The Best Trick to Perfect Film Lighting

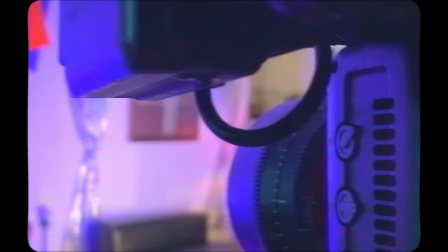0s
Lighting and film can be an extremely challenging process to learn and perfect.
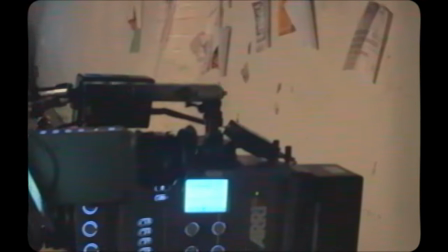4s
There are so many different variables including light angle, intensity, color, contrast ratios, and it can become really overwhelming to figure out what makes an image just look good.
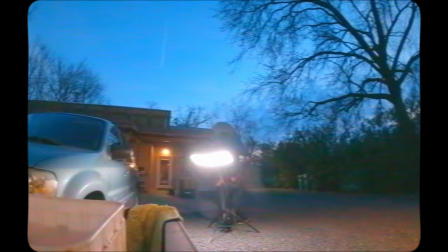13s
So today I want to share a trick with you that rapidly helps improve your lighting skills while also helping to simplify the process.
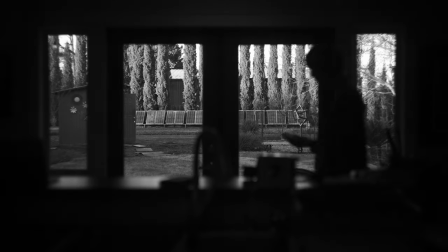20s
It involves practicing in black and white. And I know this idea sounds pretty dramatic, but just hear me out here.
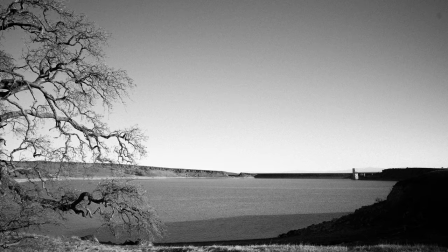25s
So recently I was out on a photo shoot and I switched my camera into black and white mode just to test it out, and I was astounded at how quickly the way I viewed the world around me changed.
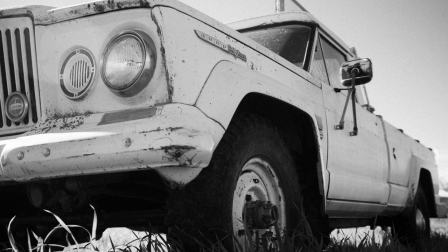34s
Basically, I was seeing everything in much easier compositions, everything was coming together, and I could really just see everything in light and shadow, which is essentially lighting.
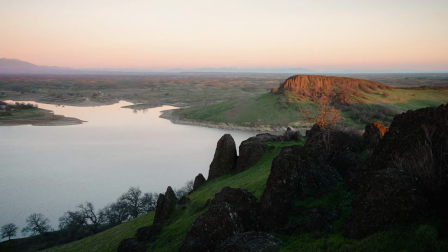42s
And yes, those shadows and highlights exist in color photography, but it's much easier to see them when in black and white because that's really all you're looking at.
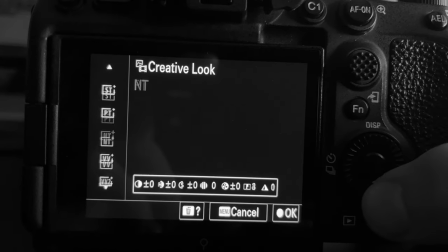49s
There's no colors to distract you. So to practice this in camera, I changed my camera's color profile to black and white and I set up a few practice scenes.
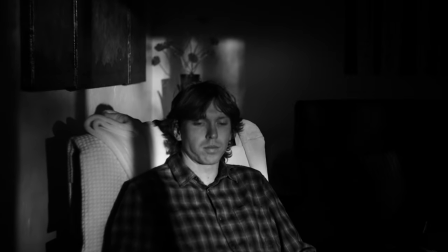57s
With this exercise there's no more worrying about white balance, color temperature, or color palette, at least for now.
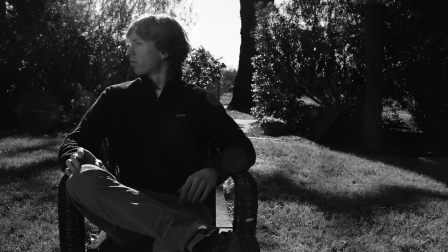63s
So I want to show you three example scenes. A day exterior, a day interior, and then a night exterior.
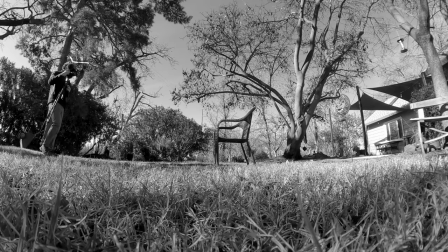68s
So let's start with the day exterior. As you can see I have a chair here and I just set up my camera with the sun facing the chair.
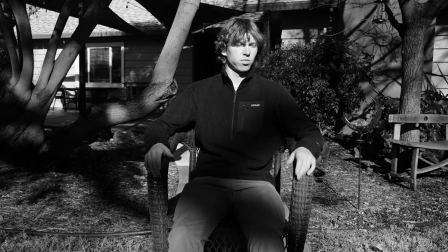74s
And as you can see this first angle doesn't look great. There's a lot of light which may seem like what you want but really you want to shape the light not just abuse the light.
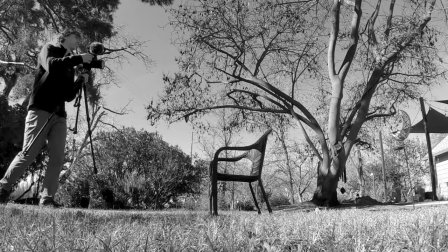82s
So this shot right here just has way too much light going on and because of that it's not a very interesting shot.
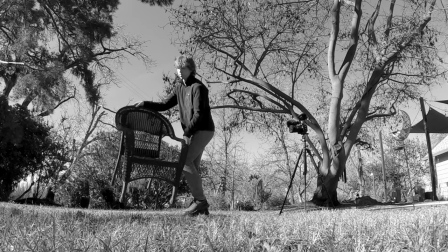87s
So what I did here was flip around the chair and the camera so now the back of the chair is facing the sun so now the subject is backlit.
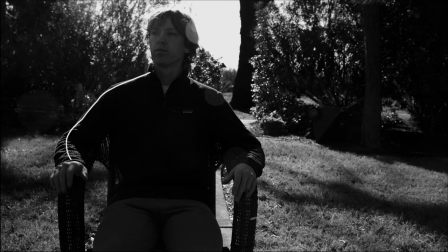94s
And now with the back to the sun you get this nice rim light around the body kind of acting as a hair light which just helps to accentuate the shape and give separation especially if you have a kind of dark shadowy background behind you.
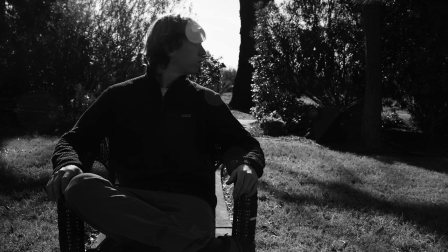105s
But now the issue obviously is that there's not enough light on the face because the sunlit source is behind you.
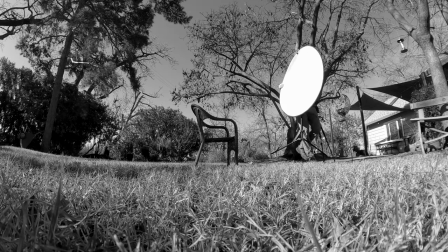110s
So we need to fix this. I went in and added a simple bounce to the scene on one side of the face just to add some more shape to the scene and light it better.
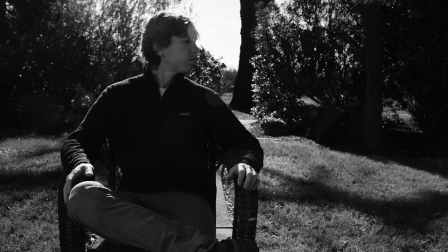118s
And now as you can see, this bounce is just giving a little hit of light to one side of the face, adding to the shape of the scene.
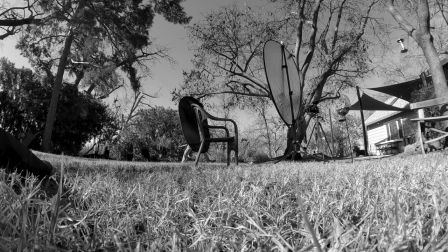124s
And I thought that I could shape this shot just a little bit more. So I added a piece of negative fill on the opposite side of the bounce, basically subtracting a little bit of the light,
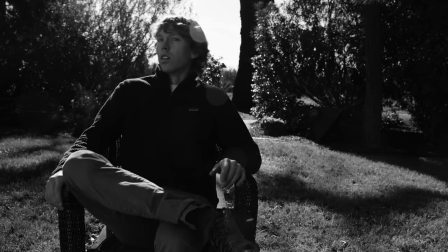133s
adding a bit of a higher contrast ratio and just making an overall more interesting shot.
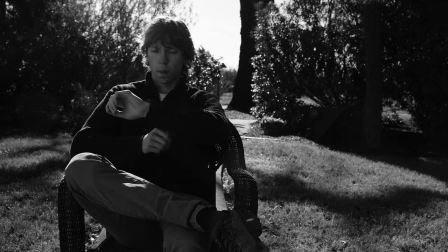138s
And I also composed the shot a little bit off-center just to give it a bit of a shorted look. When you look over towards the short side of the frame, it increases tension and kind of a cool look.
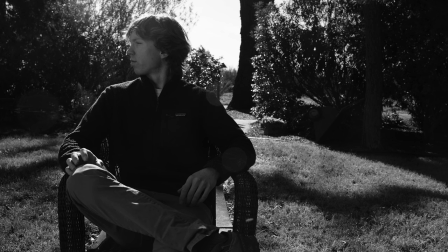148s
And here you have the finalized shot. Super simple setup, and as you can see in black and white, it's much easier to just compose your shot and see what different lighting things are doing more clearly.
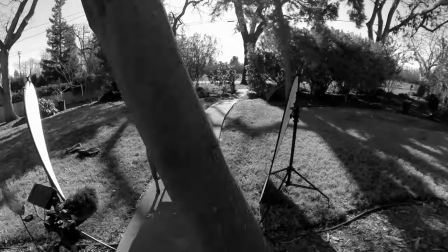158s
You can just see what the contrast is doing since you're actually having a bit less dynamic range in this black and white mode.
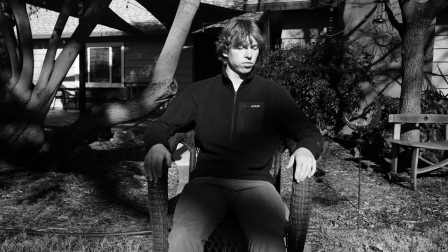164s
So little changes make more difference, and you're really able to see that.
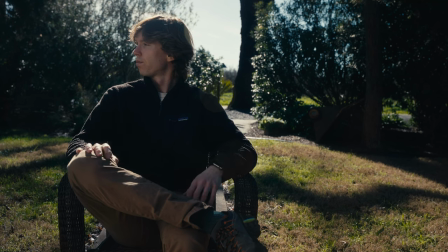168s
And just for reference, yes, when you light in black and white and then you switch over to color, it usually ends up looking pretty good.
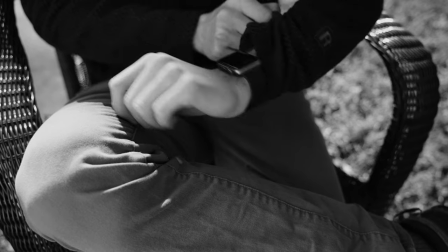174s
And because this lighting is already set pretty well, if you just move in for a close up or insert, it looks pretty good.
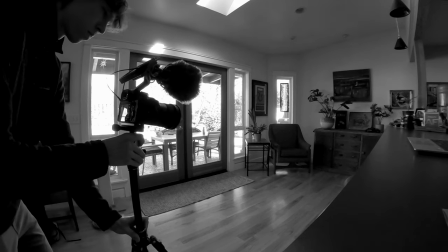180s
OK, so now I want to talk about this day interior. And as you can see here, one of the challenges with the interiors is you have to expose to the outside elements.
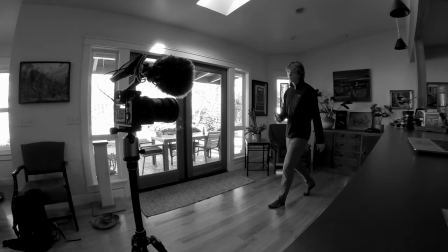187s
And so that drops the interior exposure greatly, especially if you're seeing windows. So that's what I had to do here.
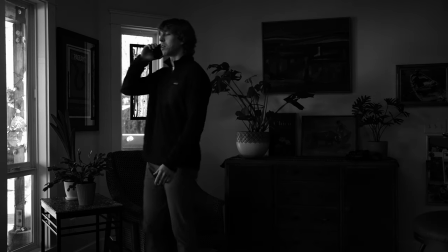193s
And in black and white, you actually get, like I said, less dynamic range. and so this means you have to add significantly more light inside.
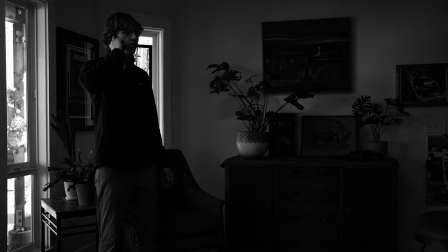200s
And so this is the starting place. As you can see, it looks pretty cool. We have some silhouetting, but we need to add some lights to make this look more interesting and have more depth and separation.
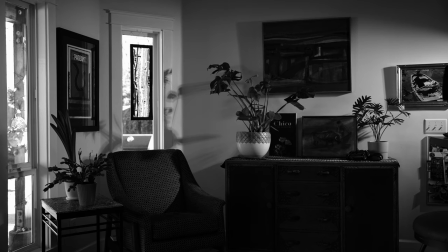209s
So first, I added a spotted light close to the wall, simulating some sort of daylight source, and it really just helps to accentuate shadows on things.
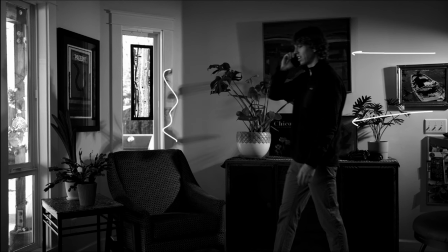217s
And as you can see on the wall, you just have so much more detail and interest in this shot because of this one small light source.
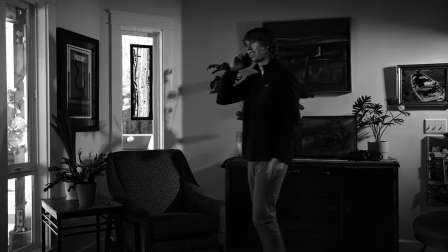224s
So adding a sharp point of light really helps to accentuate things, especially in black and white.
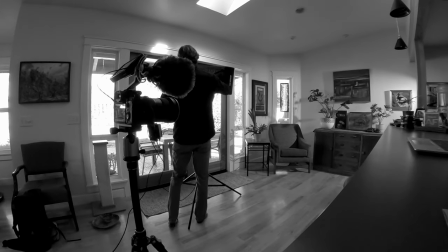229s
Now, most light in the scene is coming from this big bank of windows on the left, just natural daylight.
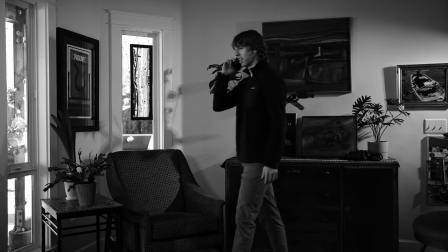234s
It's super soft, but I wanted to add a little bit more at the stopping end point.
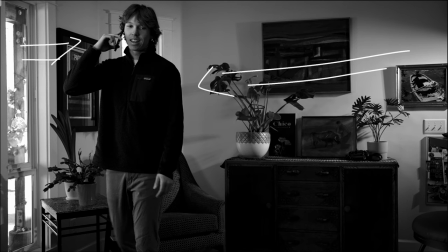238s
So what I did was add a soft light mat just to add a little bit of a wraparound to the face on that final stopping point.